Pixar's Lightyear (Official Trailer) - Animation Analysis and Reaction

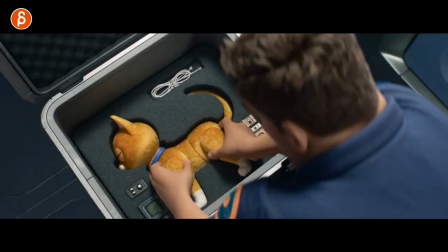You know, you expect the cat to be somewhat soft. You know, they're not. They're very. They can't.
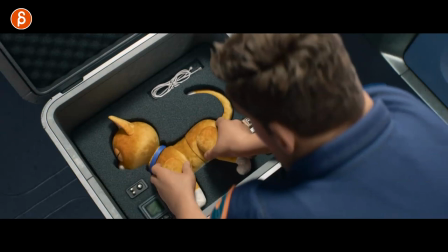I mean, depending on the cat, you would feel the muscles and all that good stuff, the bones. But the handling of this is different because it's, you know, such a hard surface robot type of thing.
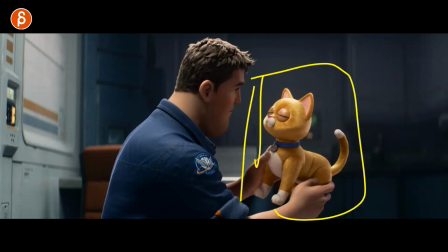And I like the idea of having something visually that you know what it is and potentially how it feels, but then because it's made out of something else, there's just that totally the contrast of how someone would handle it, how it move, and the weight of it compared to just the quick imagery of, oh, it's a cat, but not really.
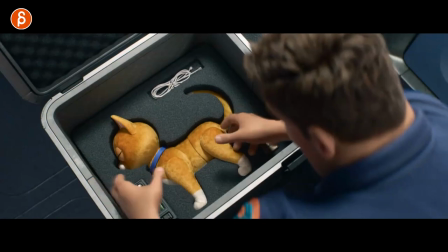Hope that makes sense. But I like that idea as a prop. That could be something interesting to film as well, to animate.
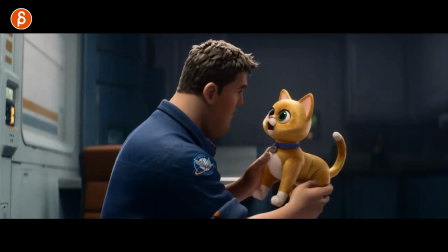Wow, this film reference. Again, you can see here, that's why I like it too, just the ventriloquist type of thing of robotic thing, how it moves.
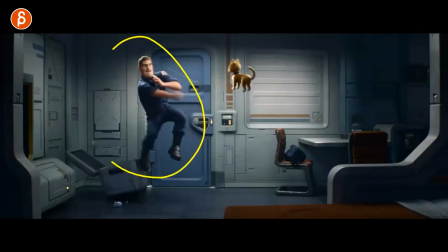Different shot here. You can see the beginning of all of that. We saw that in the previous previous teaser. So cute. That's probably the first thing of like, okay, I need to analyze this frame by frame because that's such a cute walk.
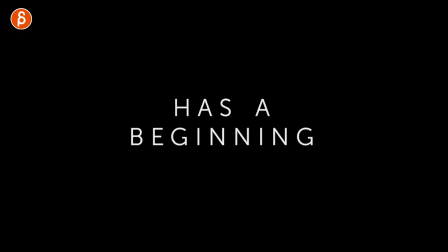Look at this. Beep, beep, beep, beep, beep, beep. Oh, so cute.
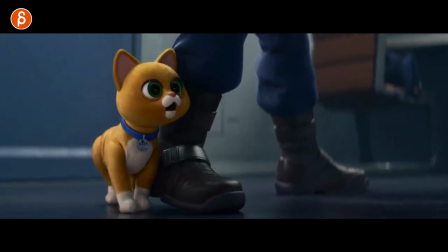Because the cool thing too is that, I mean, there is, right, a little bit of stretching, squashing, but it still has to function as a straight leg. I don't see any bending. I mean, I guess there's some bending here. Maybe it can. Can it? How much is it doing?
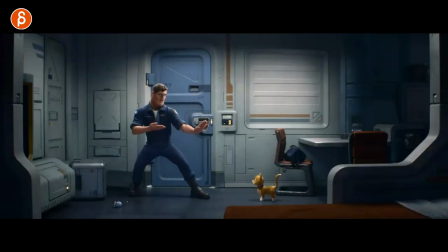It's fairly stiff-legged. And that's the fun challenge of animating something where you can't have bendy legs.
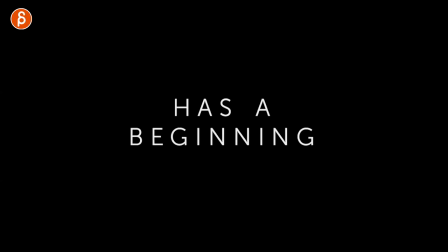I really like this though. Like slight movement in here. And I love that little move up there.
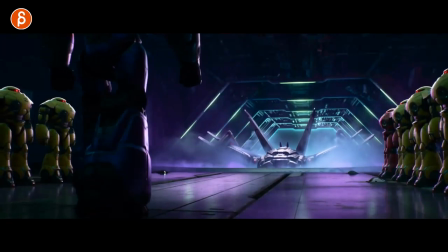These are cool. I think we've seen this before to some degree. Cool ship though.
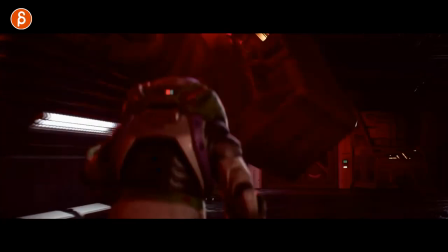There's a really cool roll of him afterwards. I love all this. Again, this is something where I feel like that's a cool shot to animate as a student.
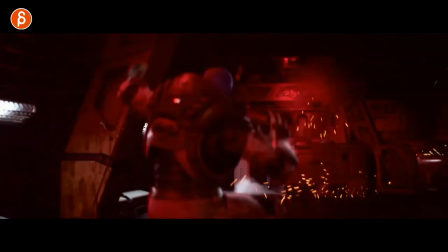A bit more advanced, right? You got more advanced mechanics of run, stop, or it's like a run reaction,
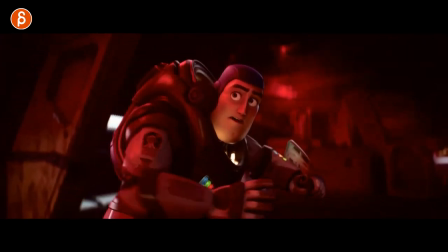stop, turn, and then a quick dialogue line that's not too long, and then off in the other direction.
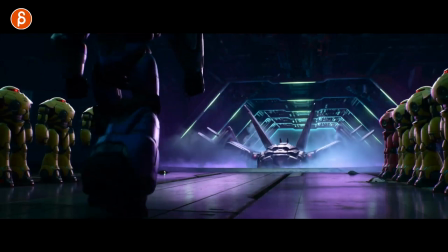So how long is the shot? Let's go back, let's go back, let's go back, and dun, dun, dun.
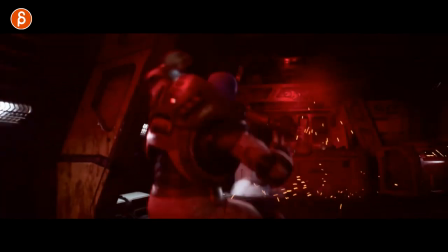It's not too bad. It's not super short, but not super long. That's another one I would highly recommend a student can do.
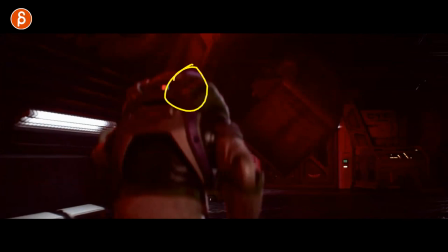You don't have to show the face. It's already one thing you don't have to animate, right? You don't show much in terms of the legs or at all, but you have a nice opportunity to show weight in the body.
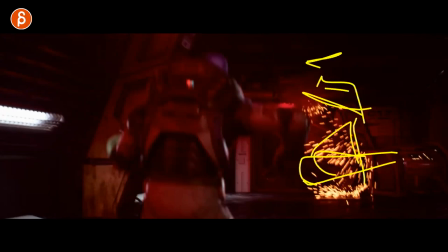You have some cool prop animation set design type of crashing thing I would love to animate by hand. then a reaction, right?
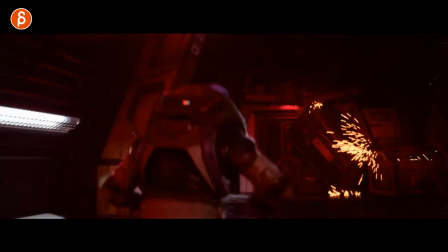So you got a one state of animation, some cool in-betweens,
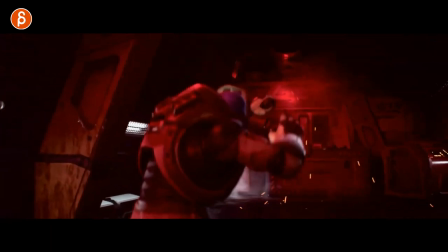crazy stuff into, actually I'll do like this a lot, how he swings his arms and stays in that pose.
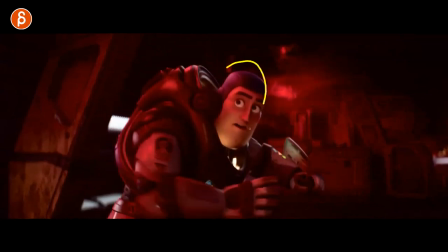Then nice head turn into another cool pose.
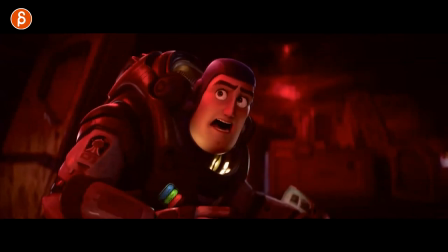Then as the camera gets a bit closer, now we can really focus on the facial stuff in combination with body movement, right? And you can see all the changes in the face, line of action, squash and stretch in the face,
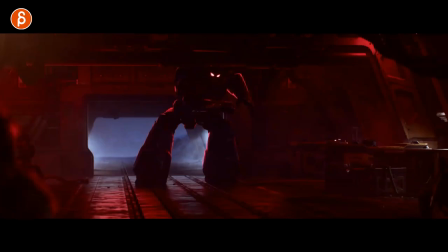into dissipation up and down, and go into a sideways profile view of another run.
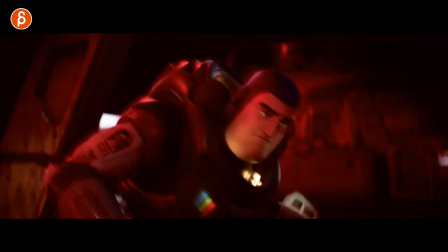Love all those glowy bits, especially here. But anyway, I think that's a cool idea for a shot.
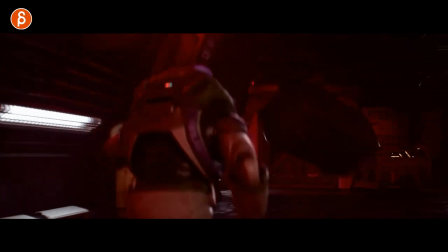So what is this, like 3-4 ideas already? That could be really cool. Not too long for student assignment.
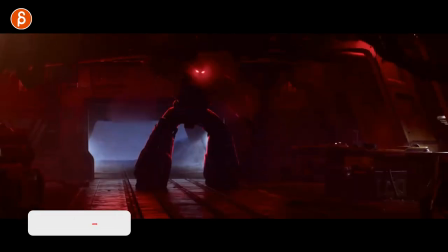Yeah, it's really neat. Cool to see. Zerk.
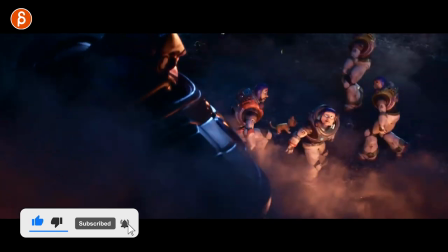Is that Zerk? Also love seeing variations of these.
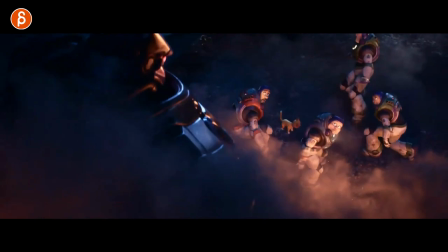You know they're going to have fun making toys out of all that. But I love having different characters in these outfits.
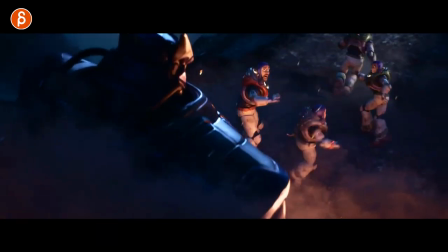That's cool. Again, how long is this shot? Oh, so cool.
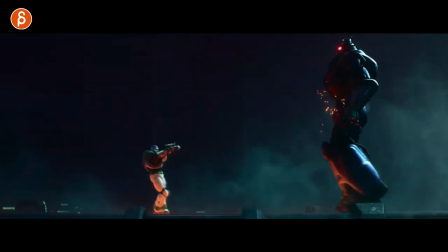All right, so why is this so cool? A, you have a backwards walk while doing something. So it's not going to be a backward cycle, right?
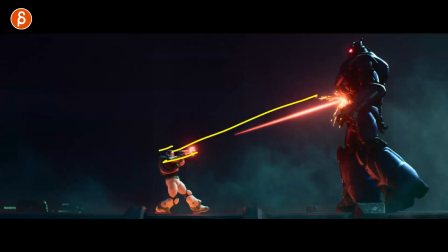It's something where the character is doing something and wants to go back because this is really imposing and it's dangerous.
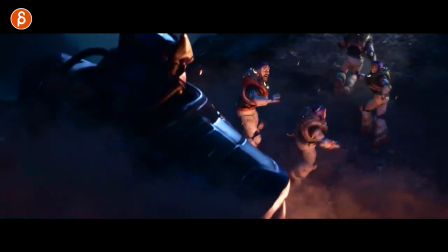And you got that little contrast in the steps. It's not just a step or like one step back.
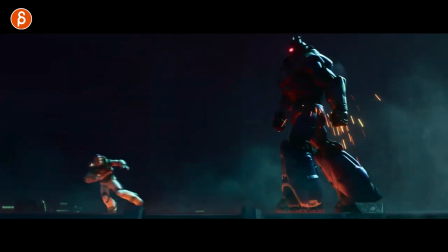It's this. Then a turn, 180 turn with some really nice silhouette and line of actions. Come on, into a run. Ignore this shot. Just this.
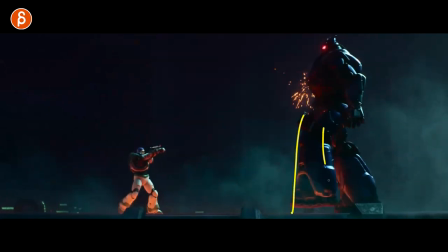On top of that, you have something huge made out of something else than a human in the suit. Heavy. And even this is different, where you have a step and it prepares to stomp.
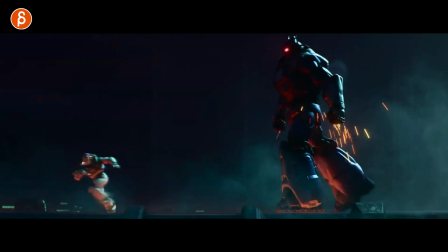So maybe this stomp, you know, this would be a different action that you could combine within the shot so you don't just start something without a resolution. Here it's okay because it continues across the shot and finishes there. And again, I mean, you might be super ambitious and do a second shot. So you continue this across the cut.
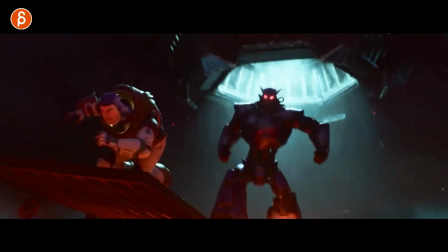And I love this. This influences the environment, which changes this character's pose and body mechanics into something else.
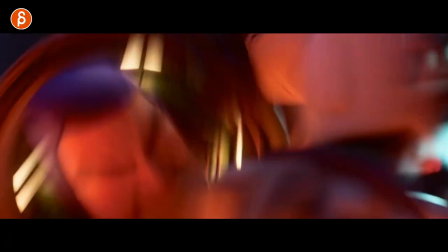And in this case, it's a jump up, fall, right? So the physics are different of just running.
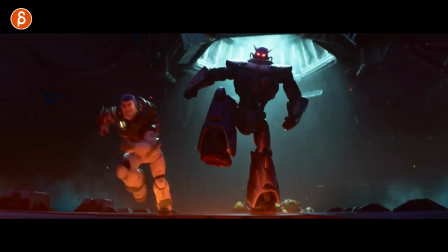Is you have an upwards move with hang time and a drop. Super cool.
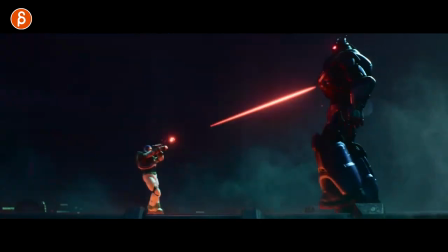So yeah, this could be neat as an assignment right there. Ambitious, do two shots with something else.
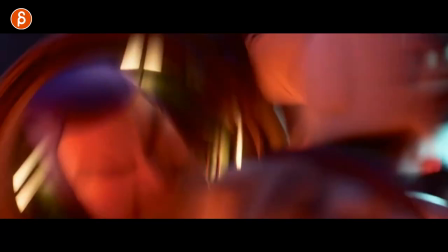It's cool. Got a dynamic camera in there. I love this though. I love this.
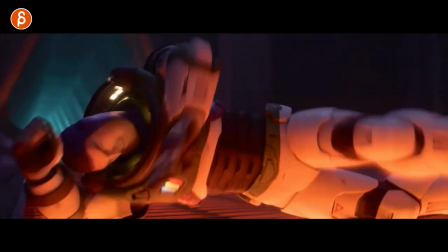That just that moment of going back and you can feel the harshness of the suit on this surface.
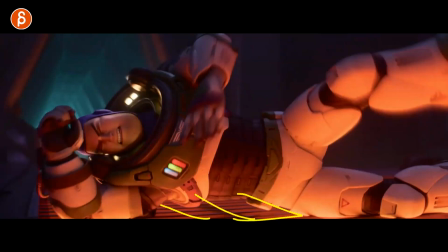Again, this is hard, right? This is not sand or snow or something. And this is hard in terms of the material and how it rolls.
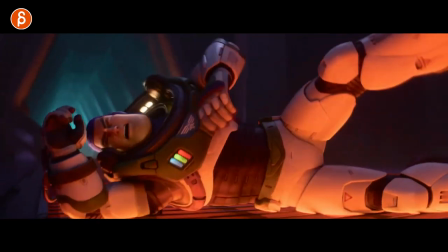You can feel it. And I love how long he stays there. Like that could be a shot.
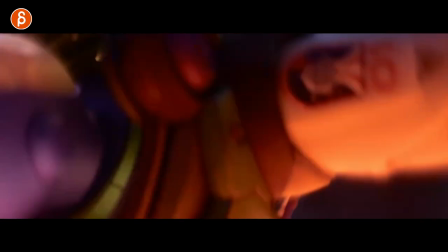Okay, hold on. See, that's another shot. How about from here? This, maybe a bit longer.
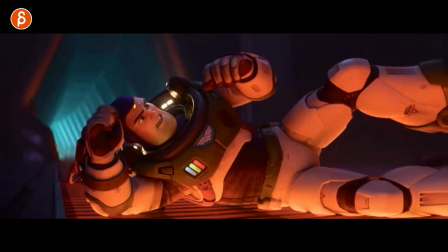So maybe you would have a bit of resolution of this look with a saddle or maybe trying to get up.
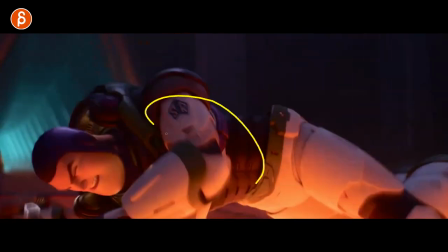But this would be your nicely complicated body mechanics of a roll. And again, what is the character made out of?
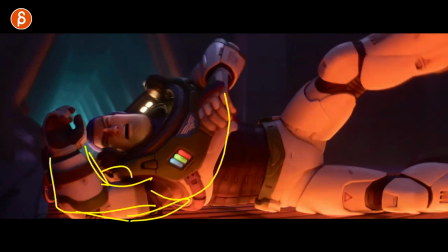Is it wearing something? Is the character soft and squishy? And what is it rolling on?
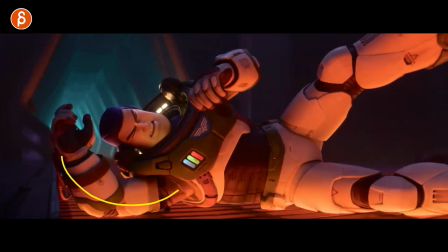All of that is going to change your animation. And then with that moment of pause as the hang time, the roll hang time, as I would call it, I guess, right? Before it changes direction, all that calms down so you can focus on the face to do something bigger here.
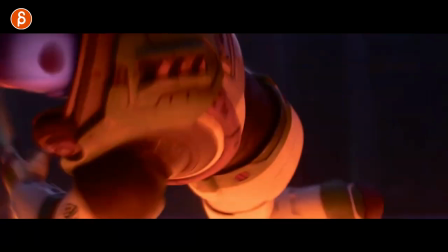I don't know. That to me sounds pretty cool. It's not too long. Complicated enough to learn something. And that's your next shot. Come on, students. It's great. That's also great.
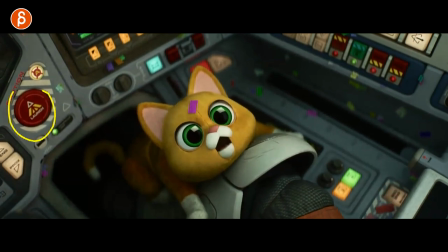Love all of this. All of that. Let's get Christmas.
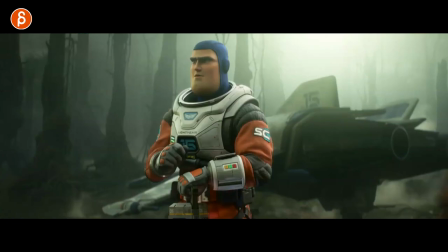Oh, see, that's the thing I wanted to frame on as well. It's like, how orange is this suit? It's not. It's more reddish. But I love it. I know. Let's take a break from animation for a moment and just appreciate this frame. Come on. This shape, this environment, this suit. And then we got this guy coming in here.
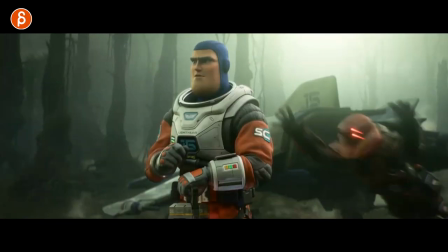Okay, hold on. Okay, ready? It's another shot. I know it's another shot in a trail. I'm just saying. As an exercise for students, you have a character looking at something. So not a lot of movements. All you do is you concentrate on one pose, right? Holding something, getting ready for something, holding something to analyze something, whatever you want to do.
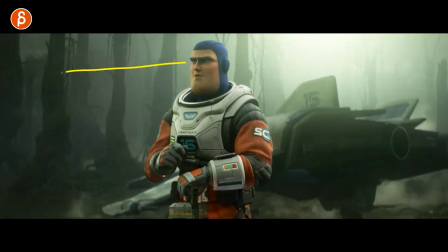Nice, strong pose. And the character is looking, it means it's processing information. So you have one pose, no animation really, but you show thought process, right? Thinking. That in of itself, for an assignment for a student, is really important to be able to do, the character thinking.
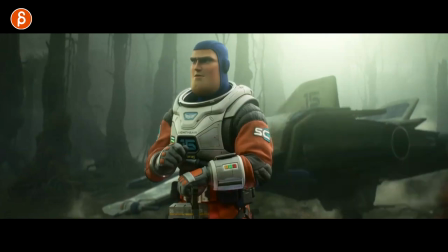Then you show mechanics. So this character, another character, whatever you want to do, comes in. Now look at what happens, how this, let's do some onion skinning here, bam, goes into that, right? You got a straight to curve. You can also have the character lean in, observing something, right?
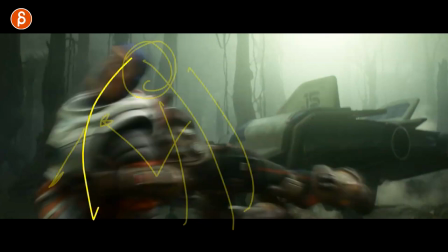So you got your C curve like that to ba-bam, reverse C curve like this, due to an outside force.
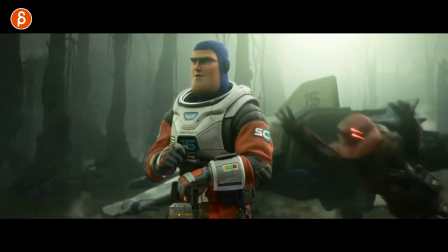So that's a different kind of physics than a character leaning over, maybe falling asleep and falling.
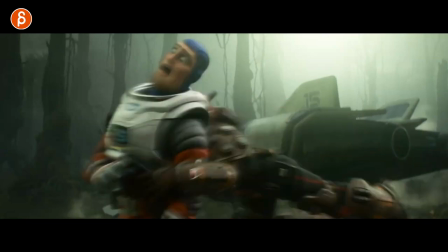This is an outside force forcing, as I just said, that.
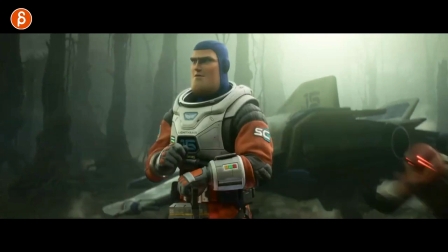And that's it. You know what I mean? There's not much you have to do with this. Just a couple different poses.